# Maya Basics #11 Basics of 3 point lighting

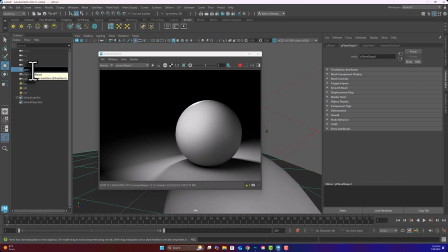Okay, which makes sense, right? What is the relationship of the rim light to the objects? So in under Windows, where we find lots of menus, under relationship editor, we want light linking. And you can go by the object or by the light. Doesn't really matter in this case since we have one object and one light, doesn't really matter.
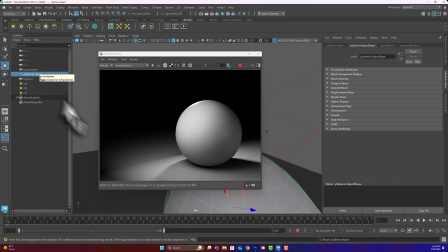So I'm going to go, let's do light centric. So it will bring up this little menu here and it says, here's your lights, okay, and the default one that it had for us. And these are the things it can affect. So the key light can affect everything. The fill light can affect everything.
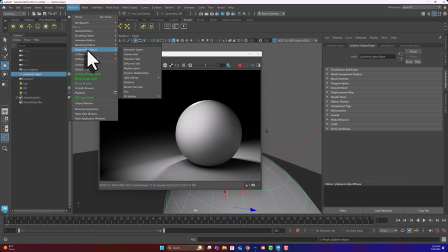The rim light, oh, we don't want it to affect everything. We only want it to affect this. Okay, so you can see when I turn that off, it's no longer shining that super bright light on the ground. Watch. Now it is, now it's not.
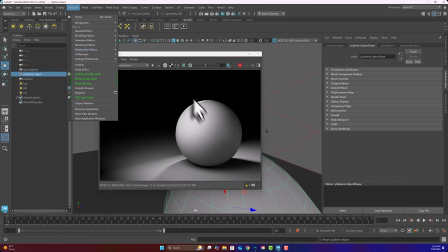We were able to link this light into somehow say, okay, magically, somehow just shine there, but nowhere else. That's pretty cool. All right. It wasn't very difficult. I could show you guys that. Okay. And you could do it the other way around too.
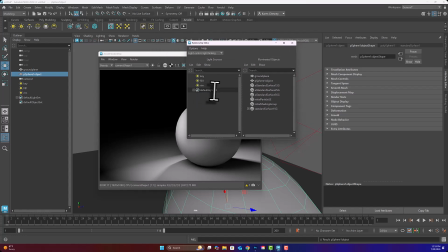That would just switch these two menus and you could say, okay, the sphere is being acted on by these lights. Turn off these other ones. Okay. So that's kind of a neat trick that you can do digitally. Okay. Super cool. All right. So the point of 3-point lighting is to create
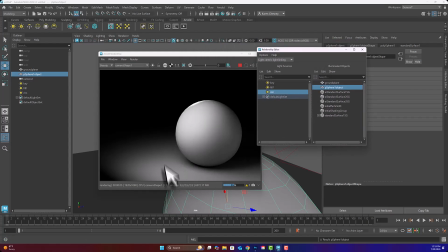interesting lighting to draw the viewer's attention to whatever it is we're trying to show. Now, besides just plain old 3-point lighting, and you know what it does,
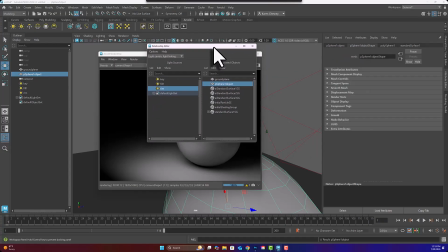we can affect the way that viewers see our objects by using this type of lighting successfully. One is with the key light, we can tell people where to look because we as, human beings look at the brightest thing first, right?
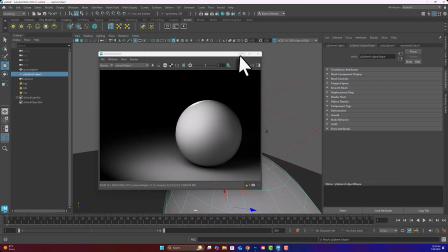If this pops up, you don't look over here in the dark, right? You look at this big bright thing. And then we would be distracted by this deep dark shadow.
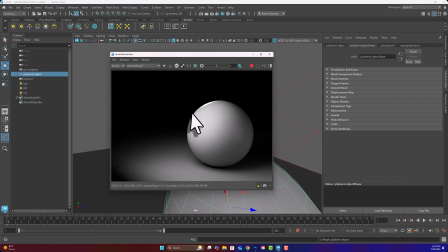Okay, so we fill this in. And then the rim light just helps us see, oh, okay, that's separated from the background.
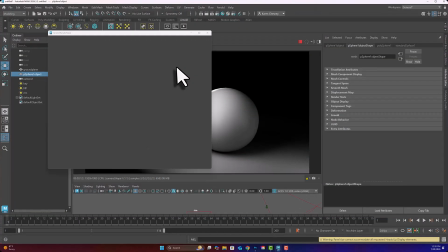If you want to, you can adjust things like I'm going to turn down the intensity of the fill light.
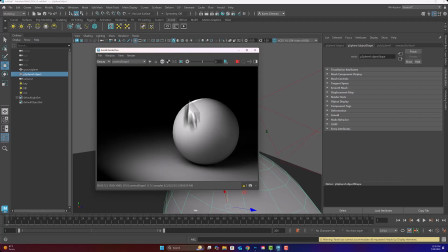So when I turn down the intensity of the fill light like this, okay, this is a slightly more, I don't know, kind of dramatic lighting, right? If we were to turn this all the way off, okay, that's even more. So very little further than the light that's bouncing from the ground. This is more dramatic, ooh la la type lighting.
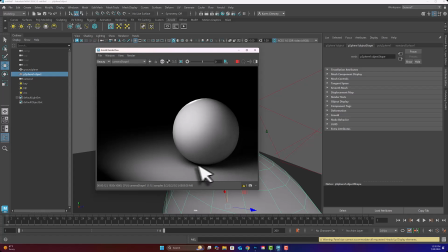If this fill light was super bright, okay, then we would have very few shadows over here and be like, oh no, there's just a ball on the floor. So you can adjust what your viewer feels about an object by how you're lighting.
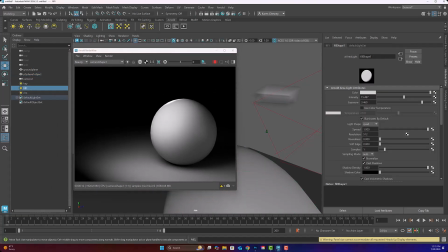Now we're also not even talking about color yet. Of course, you could color the light. Okay, so if our key light has some kind of color, right now our geometry here has nothing on it, no surface, no material.
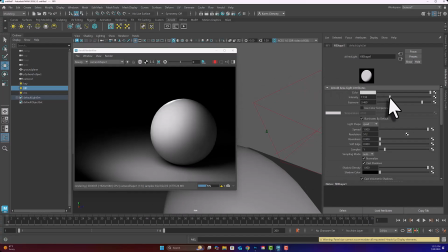Let's go ahead and make a material. No, nope, just bring it in. We're gonna be doing this all day. We don't need to do that right now. But this is 3-point lighting. Okay. And I'm going to show you a couple scenes now.
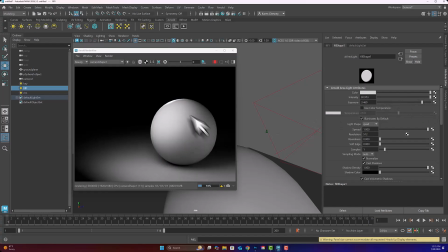So we're kind of out of Maya for a second. I'm going to show you a couple of scenes so that you can see how lighting works, like, say, in television. So the first thing I'm going to show you is a scene from The Golden Girls. And you can see that there's like barely any shadows.
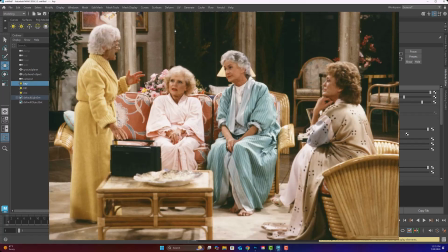Now, whether or not this is daytime or nighttime or whatever room they're in, this almost looks like a play, right? There's very few shadows for several reasons. One is it's a comedy, it's a sitcom, right? And we don't have a lot of scary shadows in sitcoms.
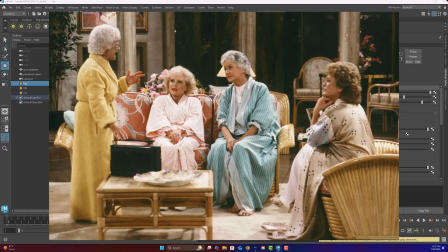Also, these actresses are all a little bit older. You know, they're supposed to be like in their 40s. Like, that's just crazy to me. Like, I'm older than the Golden Girls. Like, that's just not even right.
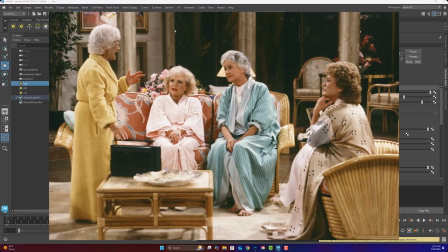Okay. Um, but there's no shadows too because these are older women and you don't want a lot of shadows, right?